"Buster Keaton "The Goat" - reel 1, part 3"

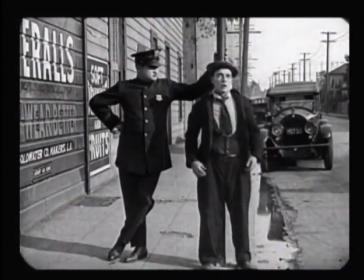249s
they look at each other
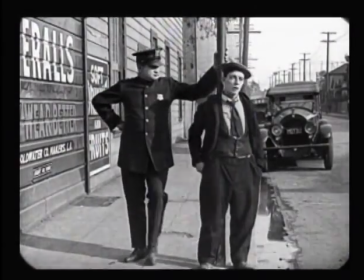254s
pauses, pauses, pauses in between each bit of business so it reads I've zoomed in here
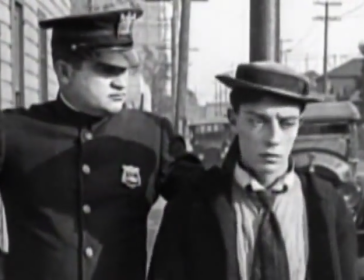260s
if you enlarge this and look at this full screen and if you can read lips maybe you can help figure out what he's saying.
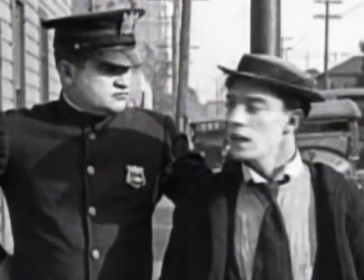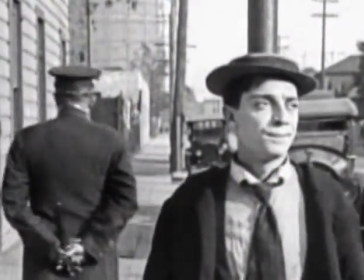271s
It's hard to really tell. He says, I don't really appreciate this. It's not my fault.
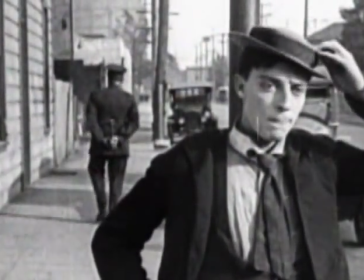280s
And again, he should hear Eddie walking away but because it's a silent movie he doesn't necessarily hear it.
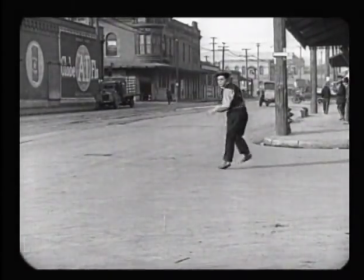287s
He hears what he tells us he's hearing. Look at the people in the background watching Buster.
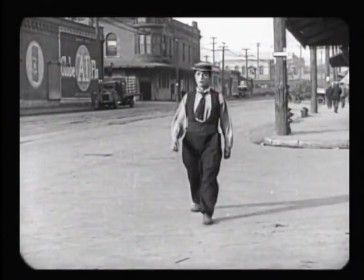293s
very simple calm stillness before we get back to the next running
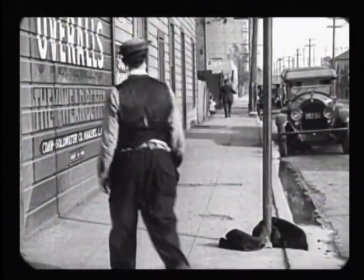299s
uh gags with people running and chasing again he stops looks looks at the
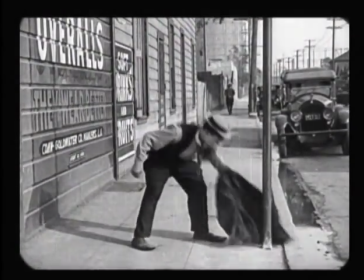305s
looks at the cop looks at the pole looks at his code picks it up wait put it on
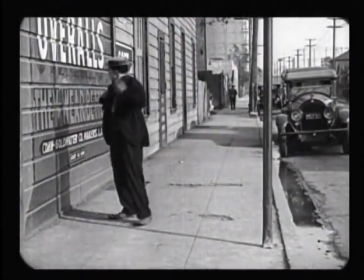311s
wait turn around and then he walks off let's take
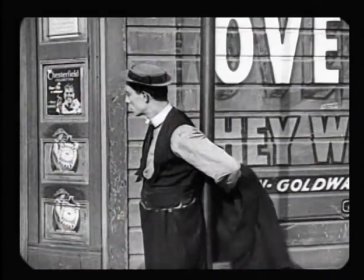317s
a look at it at projected speed. A quick zoop. Like it's one smooth movement.
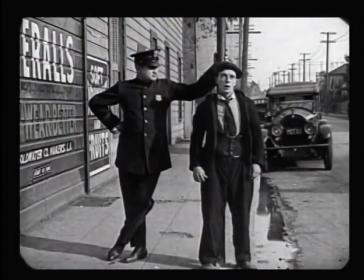325s
Eddie Klein enters. Well, the two guys are on screen. Who's directing this picture?
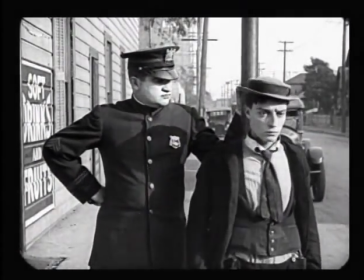334s
And again, we kind of got an idea of what Buster was saying to Eddie the whole time when we looked at it in real-time speed.
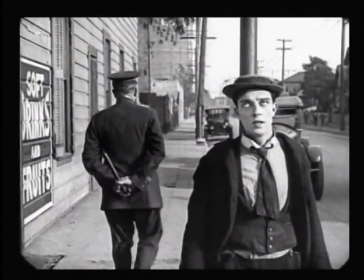341s
But again, we don't really need to know what it is. We're just watching his face.
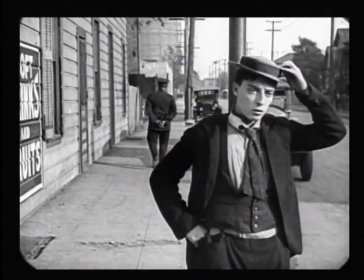348s
And just see that he's fatuts, as they say.
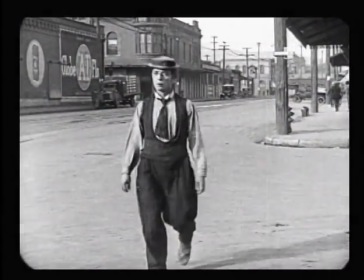356s
very simple stillness people standing standing and waiting
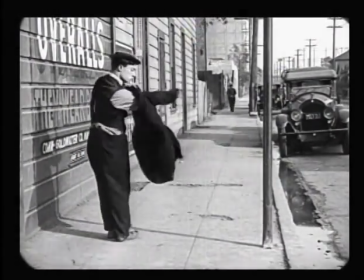364s
sort of as a pause between the the previous running around sequence and the next chase sequence which is coming up in the next segment